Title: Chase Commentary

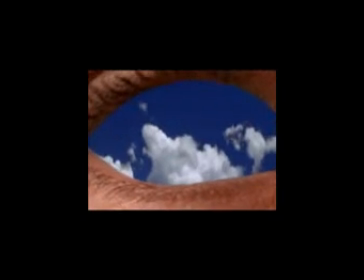[0:00]
Hello, my name's Adrian. This movie is Chase. As I said before, this was a student project where I was only allowed to use still images except for this intro here, which is actually something I borrowed from another class project I did.
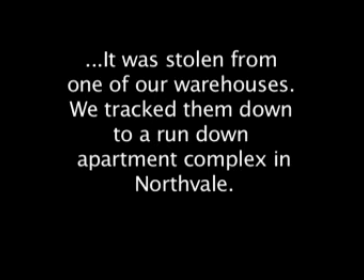[0:14]
Movie was edited in Final Cut Pro, something program I'm not really accustomed to.
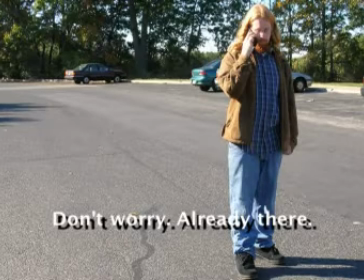[0:19]
I use Adobe Premiere. I've been doing music videos and stuff in that program for some time, and it's a little hard to transfer my knowledge.
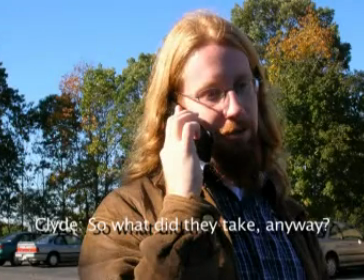[0:27]
There's certain things I really don't like about Final Cut Pro. Like I was using the subtitle tool.
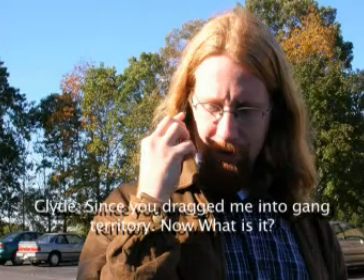[0:32]
Now, like come to think of it, I probably should have used Photoshop. Would have been a lot better because, like, on Photoshop, I can put a stroke around these, and you'd actually be able to read this text better.
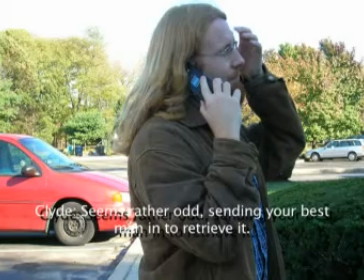[0:40]
Like the drop shadow, that's about as close as I could get a drop shadow in. It's really not helping. There's still segments that you really can't read, like around that headlight there, and that's pretty bad.
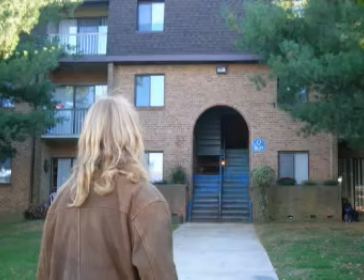[0:48]
Another thing I want to take notice to is a lot of inconsistency issues.
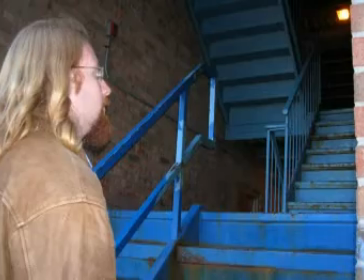[0:54]
We didn't really have like a really good tripod or even a very good digital camera.
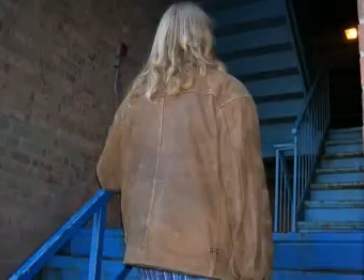[0:59]
I mean, like video quality is really good. Just it didn't look as up to speed as I would have liked.
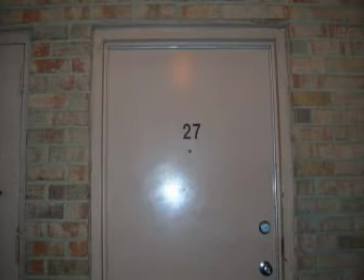[1:07]
All right, we're coming up to the fight scene. This was actually the last scene I did dialogue.
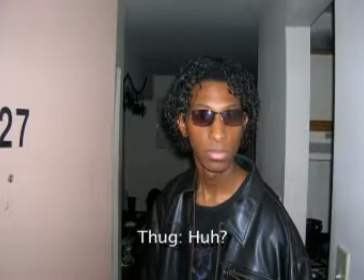[1:12]
Dialogue was really not the focus, and at this point I kind of gave up. One of my roommates was sitting right next to me, and I was like, "Hey, I need something to fill in this line."
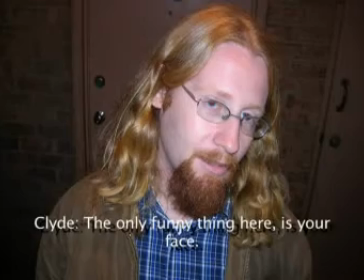[1:21]
He was like, "Hey, well, how about your face?" And I was like, "Okay, why not?"
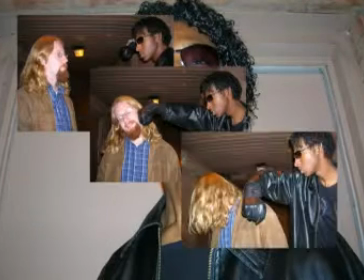[1:26]
And just became a string of bad jokes. This fight scene was actually it was a lot of fun to choreograph.
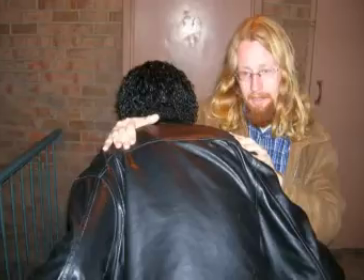[1:32]
The one you're gonna see a scene where like I swing around and like get hit up against the ladder.
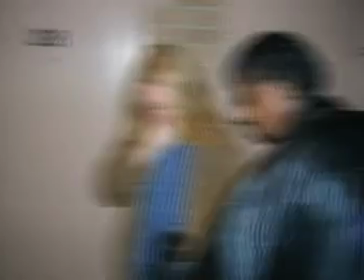[1:38]
That was actually the suggestion of my of the photographer at the time, Chris Saez.
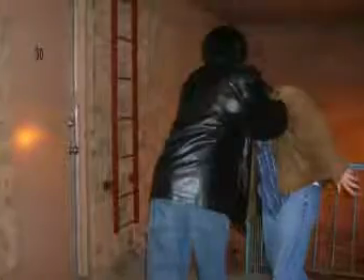[1:43]
You'll see him later on in the film. Now I'm about to get thrown down these stairs.
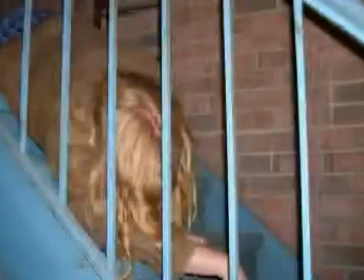[1:47]
You're gonna see like this motion blur effect I did a couple of times earlier, and then we have a depth of field effect here.
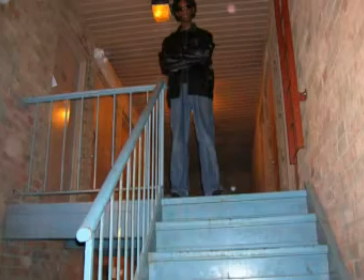[1:52]
I did stuff like that because I couldn't work with video, and
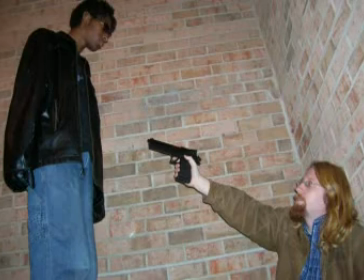[1:57]
it needs something a little spice up so that people will actually be interested in watching the film.
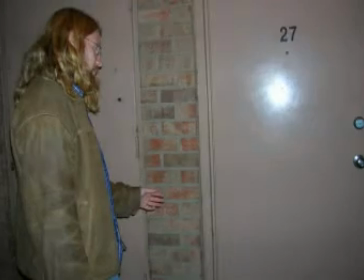[2:02]
Okay, so we're going to what is my actual apartment right now. I'd like to say that it's really never this messy.
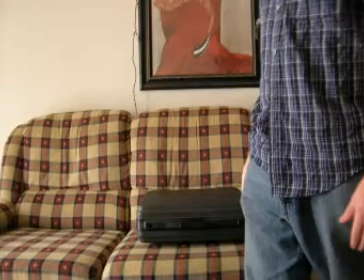[2:08]
We just kind of did this for the film, but I have a feeling a lot of people aren't going to believe me on that. Also, you notice I'm not wearing my jacket.
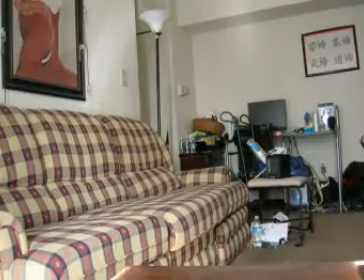[2:15]
I took it off. Originally, I was supposed to wear my jacket. There was really no good reason for him to take it off.
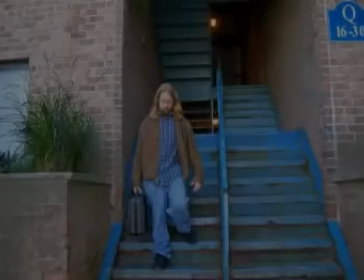[2:20]
But when I went to go edit it back later, I realized, hey, I'm not wearing my jacket, so I'd add those couple of shots to fix that continuity error.
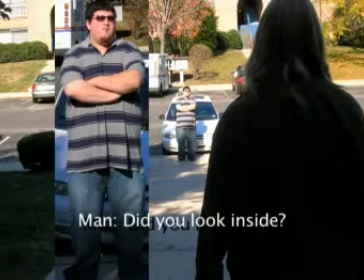[2:28]
Okay, and this scene here was kind of the first scene I had in my head, and ironically enough, the first scene we shot.
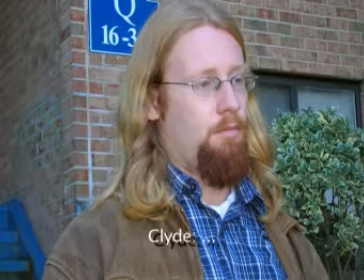[2:34]
It pretty much came out exactly how I planned it, because I built the movie around this one scene, and then I went back and scripted out the other segments.
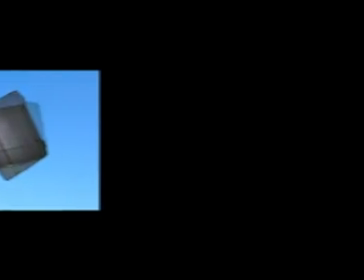[2:44]
It's pretty much the big scene where, we know that Clyde has figured out something bigger is going on,
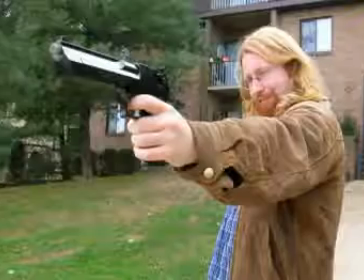[2:52]
and who knows, it could open up the potential door for a sequel, and it's the movie's big plot twist.
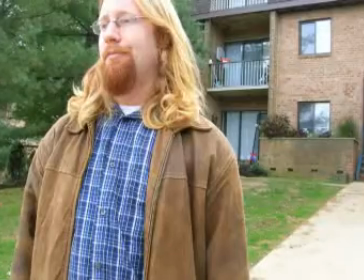[2:57]
It's the most impactful scene in the movie. Maybe not the most interesting.
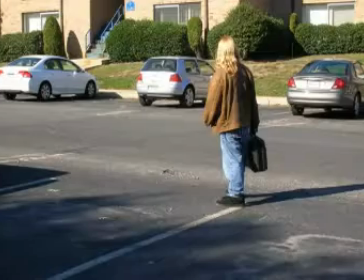[3:03]
I would definitely say that's the fight scene, but it's pretty important, and it was a lot of fun to shoot.
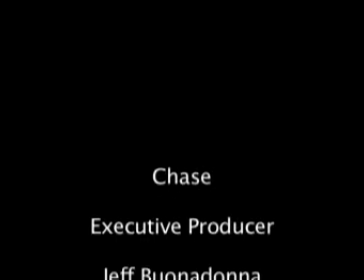[3:11]
Alright, other than that has been Chase. I hope you guys enjoyed watching. I hope you enjoyed the choices of music I used.
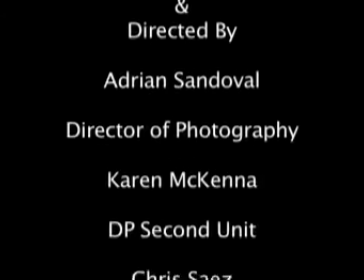[3:17]
Most of it was from video games and such.
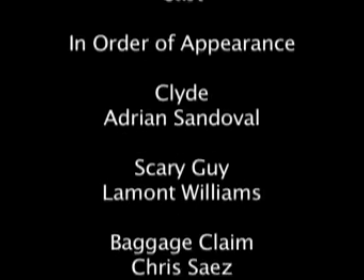[3:20]
The one of note is the intro music is from a movie called Across the Universe that came out recently.
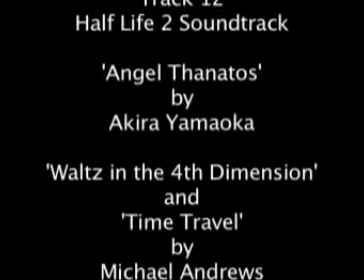[3:27]
I would definitely give that one a check out. Other than that, there's really not much else for me to say, so I guess I'll go on and end this now.